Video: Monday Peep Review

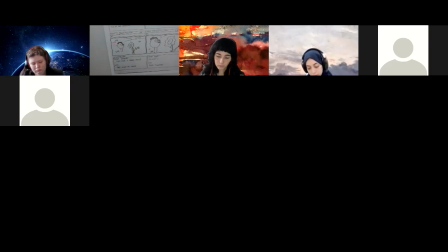2960s
So it means there's motion and he slows into a stop. So we're just using the one word here. Okay, but nice. That works quite well.
Narrator, Peep found a strange flower.
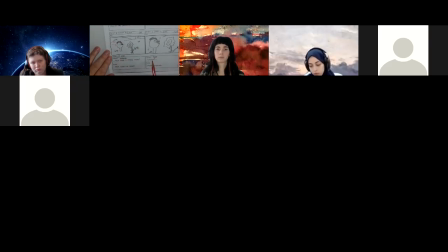2974s
Peep seeing the flower. Peep. Again, I like underlining these. Just saying, Peep thinking, which is good. So you can see on this one, we've done a cut. So we've cut in just that much closer.
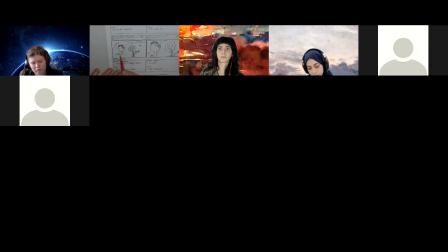2988s
We've cut in like this. And it matches up quite nicely. And we're seeing more of the expression. Reason why we cut in is to see expression changes and the subtleties of expression.
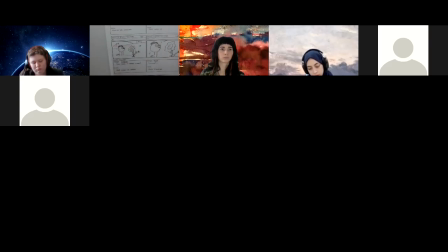3004s
That's the great thing about filmmaking as opposed to a stage play. The audience is always going to be in the same position. Whereas here we're guiding the audience. If we want the audience to see a subtle expression change, let's get right in. Let's bring the audience right close and show them that expression change.
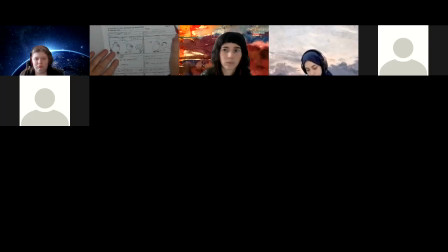3025s
Got to a 5. Now I would prefer if you continued this information here and not just on the title page. Because again, if I drop these or whatever, it's just to have all the information, whose name in the story and such.
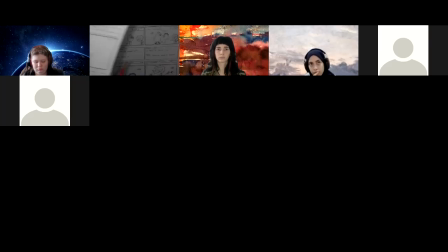3042s
Because again, I've got a whole stack of these. If I happen to drop these and had to put it all together, having all the information would be helpful. Okay. So here we go. We have shot 4. We've got 2 poses coming up.
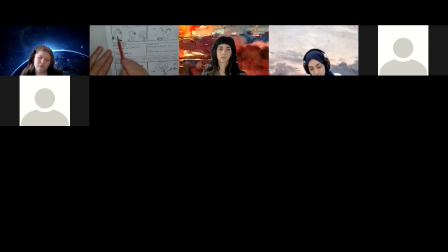3059s
And again, we've cut out and we've left space here for Quack to come in, which is great.
Quack, what are you doing, Peep?
Quack walks in. Peep, I found a flower, but Peep turns to look at Quack.
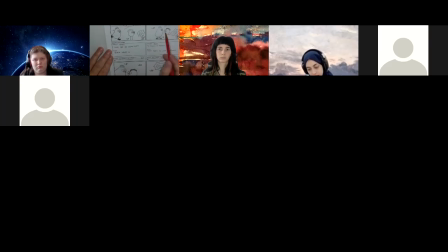3074s
So this is good. We got the little arrow here, indication. We got eye contact, perfect. Composition-wise, we're using our space quite well. Then we cut to shot 5, where we see the 2 of them.
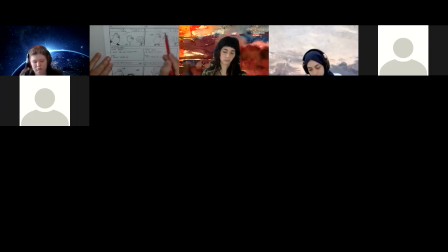3092s
We've cut in here so we can see the 2 of them, and that matches up pretty good. My only issue with this one, sorry if I didn't get that totally in the shot here, is got a lot of dead space here.
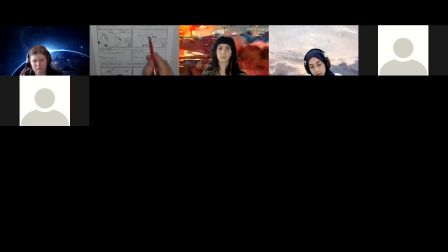3108s
So if we look at this shot, and if we look at that we want to come in close, let's fill that shot. So if we frame this like that, that'd be a nicer shot.
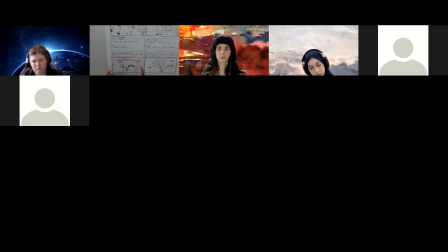3126s
We see the 2 of them rather than all this background, which isn't doing much for us. And even if we did this, we could indicate a little bit of that background here so we can maintain some of this tree and hill here.
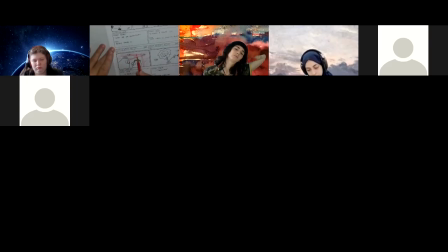3140s
We could lower that just a little bit so it's in the shot, just to balance that out as best we can. Okay, cool. So here, Peep saying, I believe it looks familiar. So this is great.
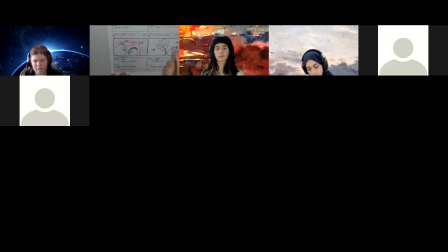3157s
I love how you're splitting the sentence up and using that technique of cutting, even though it's one line of dialogue, which is great. And again, see, this one's all uppercase. This is what I was hoping everybody would be doing.
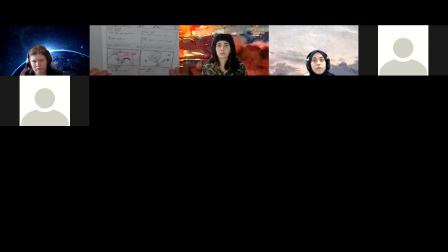3175s
And it does make it much clearer and easier to read than upper, lower, or particularly cursive. Definitely avoid cursive as much as possible. But the uppercase really makes it easier to follow.
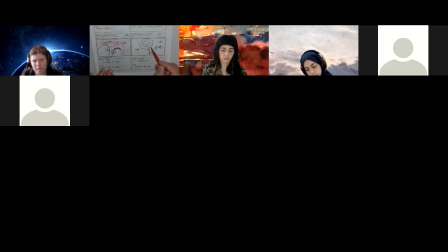3190s
So here, we scene 6, we've cut to a close-up, and we've got here saying close-up on flower. Perfect. Then here, again, keep all the information going. We're at scene 7. We have 2 poses, which is great. We have a cut there, and we don't say cut here, which is great.
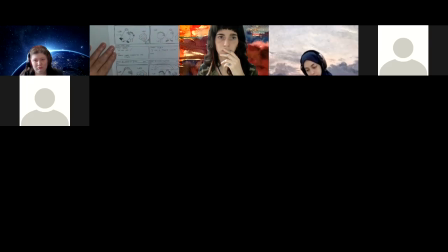3209s
We don't want that.
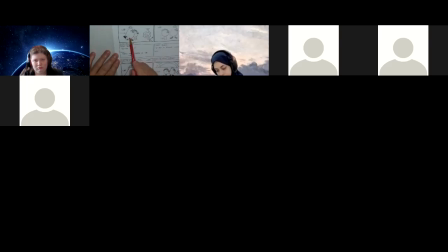3210s
And we can see the action of Quack changing position, just like we were looking at in the Seinfeld episode, that we got to show the switch of position, because Peep was on the right,
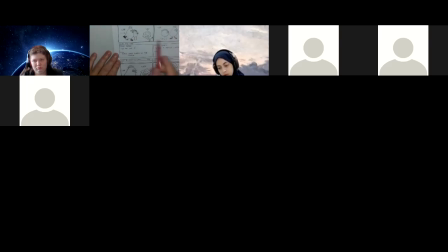3225s
Quack was on the left, and now it's changed. And we've seen it happen. So perfect. It worked out really well. And we can see this. Maybe we can keep that background, see that hill.
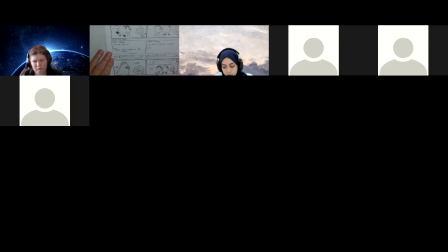3237s
However, that would work in there, and a little bit of the tree. So we can bring the camera down a little lower, so we can bring the horizon line down lower. Then having this all grass, making it look like there's a giant hill behind them.
Quack, let me see it. Quack, I am a flower expert.
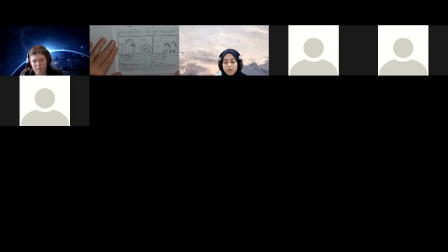3257s
Okay, it's saying that he moves closer. Great, all great information. Scene 8, we have a cut, so we know it's 1 of 1. So all that works for this shot and setting up for the next one. So again, we've come in closer.
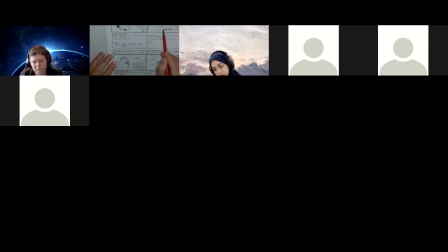3273s
So we've taken this and we framed it and just came in closer to it. So again, maybe just a little hint of the background here, horizon line background here, just to make it a little more interesting than all green grass.
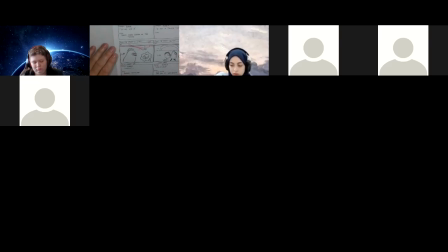3289s
Looks got a little bit of an optical illusion or something. It looks like the background's looking straight down at it and the character's on a side view. So this just establishes the ground and horizon, especially on this shot where we see the horizon very low.
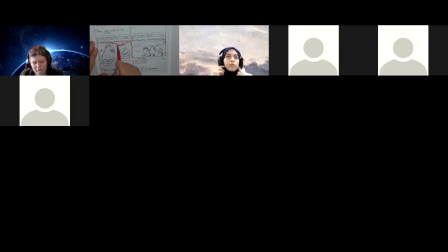3305s
So it's almost picking this up and making sure it's in the same position for this shot and these shots as well.
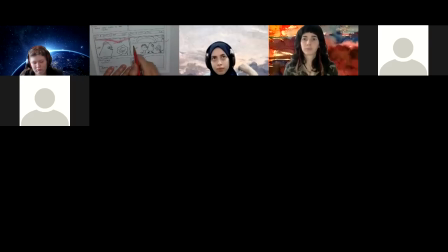3311s
So this is perfect. I like the horizon line there. And now, clever, like it that we have the sun set rising. So what is this, mid shot, big sun at the back. So I'm not sure if that's a sunset or a sunrise.
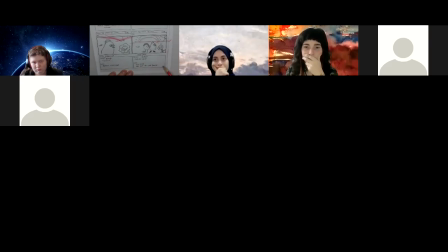3330s
Maybe sunset, I don't know. Yeah, maybe sunset would be better. But anyway, that's to establish time of day so we can justify or rationalize why the sun is on the horizon all of a sudden.
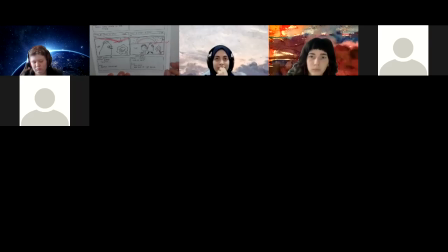3344s
Okay, but poses, everything, all looking good. We have a cut, so we've got more scenes because we're at 305. So we've got more story to tell. 405, again, it'd be great if we had this information, but that's all good. We got scene 10.
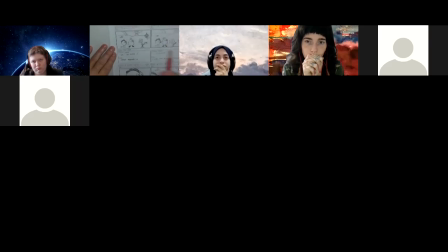3362s
We know we got two poses because here's the other one. And we've got Chirp popping into the scene. So let me see the shot here. So we have shot 9, and then we're
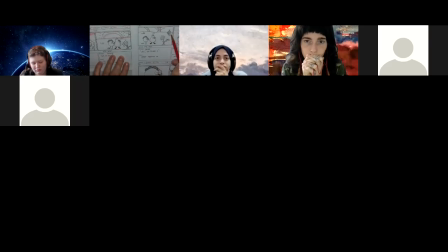3379s
shifted everything over so that we can bring Peep in, and that's fine. This, in a normal story, would probably be a compensation pan. We just take this shot and move it over to get a new composition to introduce the third character.
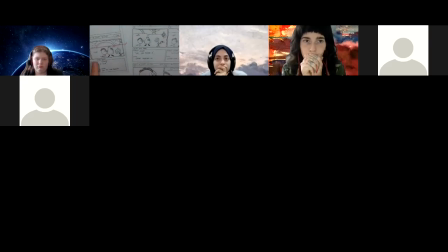3397s
But since we're not doing those, this works as a cut, and it still works for me. And we have this in Chirp coming in. Again, got great dialogue here. The underline and everything's working.
Oh, you found a sunflower.
And it says Chirp hopping in. Great. Chirp looking at the sunflower.
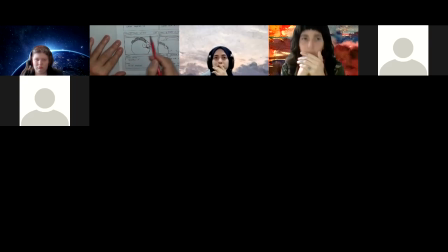3416s
Then here's our close-up one pose in scene 11. And again, that is cutting right in here. Perfect. Because this one, and it is a lot of hill, that background would be all green.
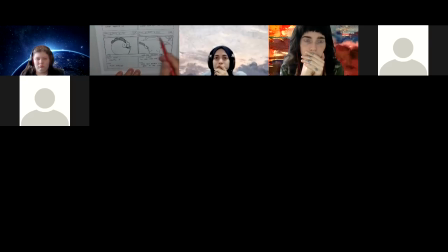3431s
So that's fine. And now scene 12, and a cut that Peep and Quack both turn and see the sunset. That's it. It looks like the sun. Perfect. My only issue here is size relationship.
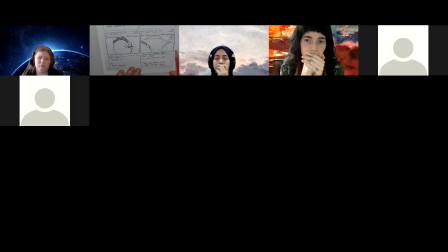3451s
Is Peep looks bigger than Quack. And I'm not sure if that's an illusion because he's closer to the camera or not.